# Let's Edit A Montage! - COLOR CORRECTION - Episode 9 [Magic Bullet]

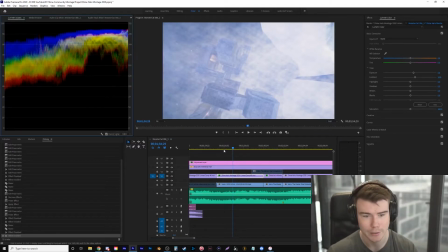[20:48]
Could bring up the scopes, but I know what they're gonna look like already. Yeah. So originally this was going to have him fall.
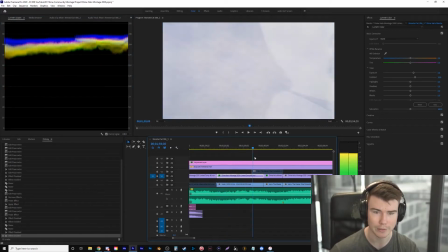[20:54]
You're the POV of him falling, and it fades to white. Then the reason I had this shot is it was a white light.
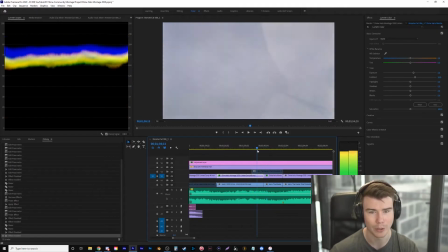[20:59]
So, but it was just too much of a bright white frame from this whole section, so I didn't think it looked good.
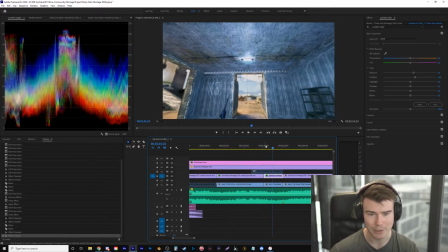[21:05]
So I had to fade to black. Now, really, I should maybe change this angle because it doesn't make sense fading from black into the light, but I don't mind it.
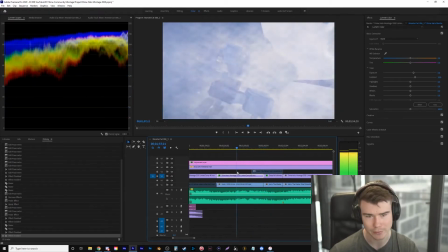[21:13]
Let me know if you guys think I should change that. I can definitely change that, but I don't mind it.
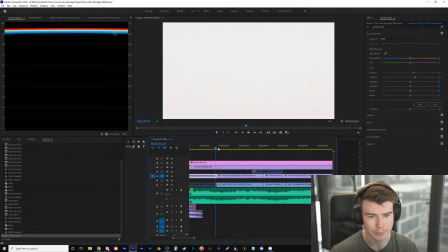[21:18]
So let's find where the darkest part is, or where the shadows are the lowest, which is right here.
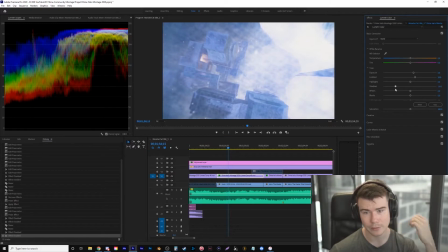[21:24]
And let's grab our shadows and bring them down. Grab the blacks and bring them down a little too.
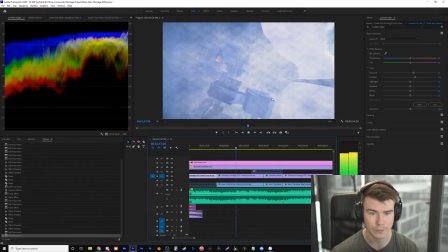[21:34]
Yeah, that looks much better.
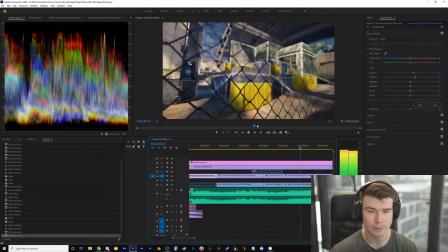[21:40]
Right, these ones all look fine.
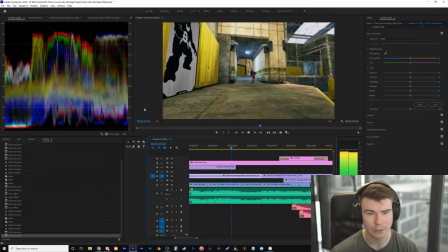[21:46]
I mean, that all looks fine too. I love these, like the slight out of focus in the background.
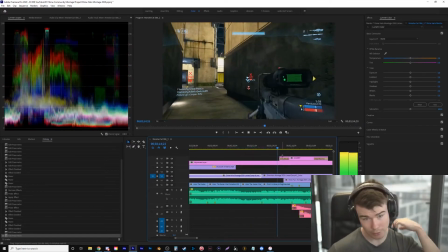[21:54]
Yeah, that all looks good. Halo 3 just looks good all around.
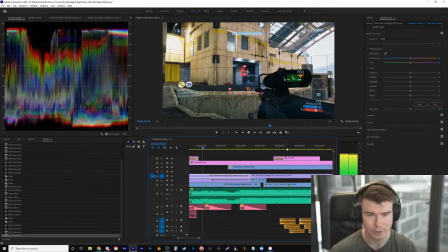[22:02]
Oh yeah, where I cared about it here. You could use a lot of color correction in your effects too, like changing. Because there's a part right here where it goes like that.
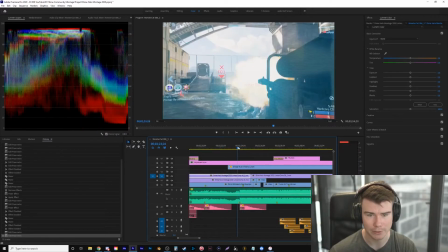[22:10]
Oh, I think that looks good actually. All the color correction is going to stay like that.
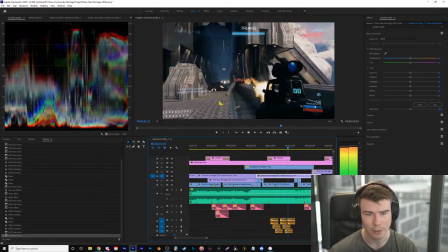[22:17]
Halo 3 just looks good. What I wanted was just like a crisper, cleaner color correction, and that's basically what this is.
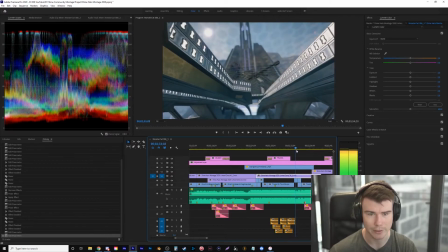[22:23]
Oh, I love this angle. How nice that is. Picks up the gun. Snipes ace.
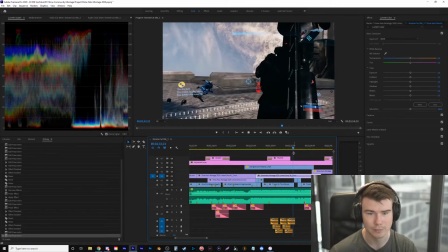[22:29]
Sorry, Aaron.
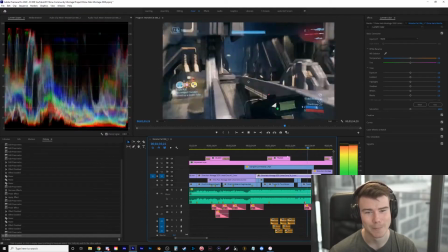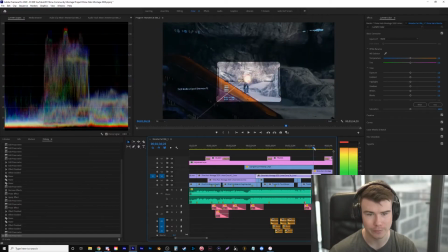[22:35]
Alright, Snowbound. Is it too blown out? Let's see. Gameplay looks fine.
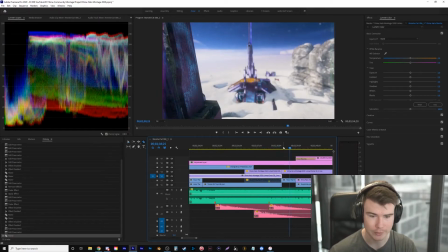[22:41]
That might be a bit blown out. So what we're going to do is separate it again. Let's find where it actually starts.
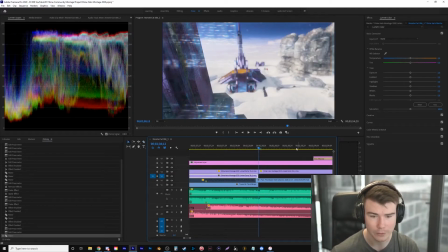[22:50]
So right here.
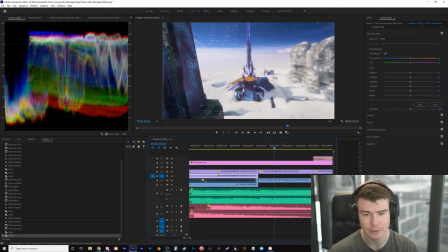[22:54]
Now let's click on it. We already have these out, so we're going to grab our highlights and bring those down. I don't want to bring it down too much, kind of brings everything down, but let's grab the shadows and the blacks.
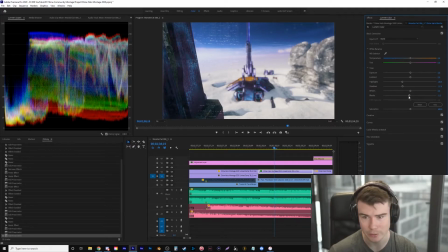[23:09]
I just want the blacks to kind of like touch the zero. Yeah, like that. Now I like always doing the before and after, so it gets annoying because I got to jump back into the controls, but before, after.
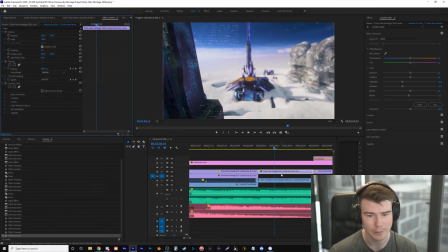[23:20]
Kind of liked a bit of the brightness, so I'm actually going to go back in here, grab the highlights and bring them up a bit.
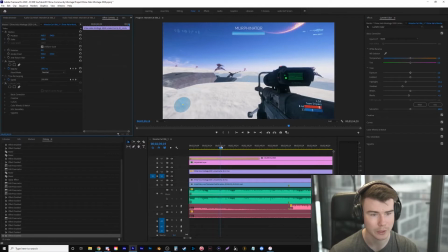[23:31]
Almost look better being bright, but we'll keep it somewhat tame like that. And the gameplay all looks fine.
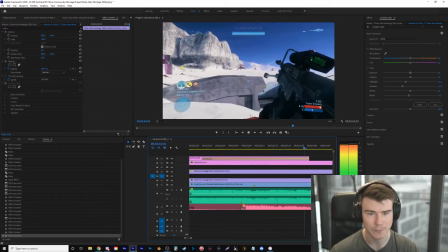[23:37]
We'll just have to see what the angles look like. Even with all the snow, it's not blown out, I can tell.
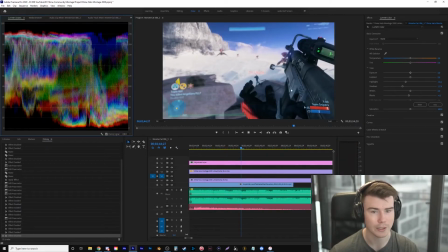[23:42]
I bring up the scopes, like it isn't hitting the 100, so it's a nice white.
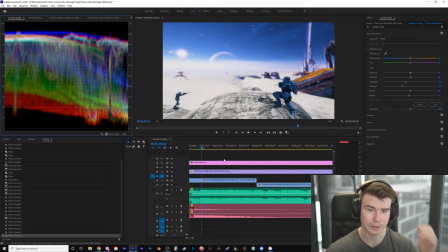[23:49]
Then here you see it's up a little higher, so it's a little blown out on the angles.
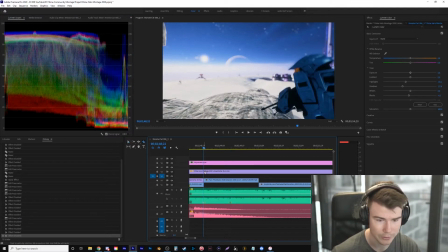[23:53]
I don't know if it's because the angles are just higher quality footage, so it has more of a range and it's not as compressed as like the DVR footage is.
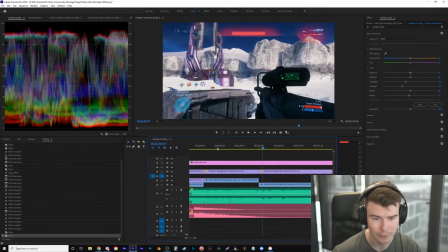[24:01]
Actually, this does kind of look a little blown out. Let's grab this.
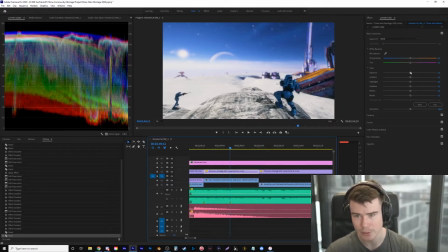[24:05]
I should have focused more on that guy because that's the first one he snipes, but let's grab, not the exposure. I kind of like the exposure the same, so just grab the highlights again. Bring those down. Grab the shadows. Bring that down a little.
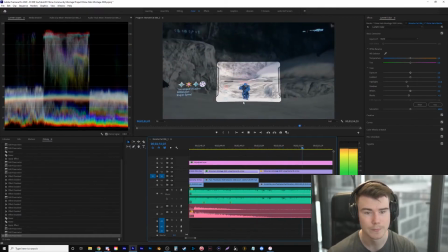[24:23]
So yeah, just subtle. It's hard with all white.
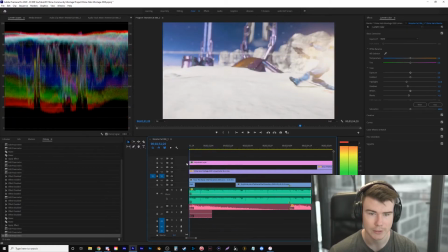[24:30]
I kind of just like how bright that one is.
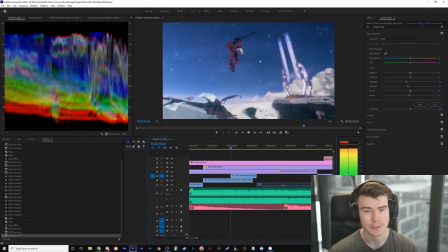[24:35]
Now these ones,
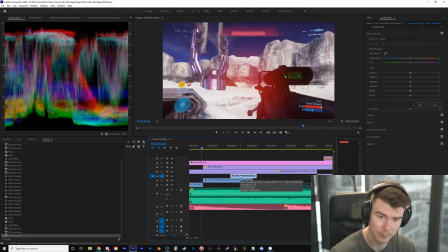[24:38]
let's up the contrast because there is fog in front of them, so that might mess with it, but grab the shots.
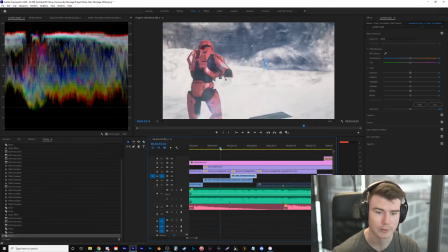[24:49]
Let's make them separate actually, two different ones. Let's grab the contrast.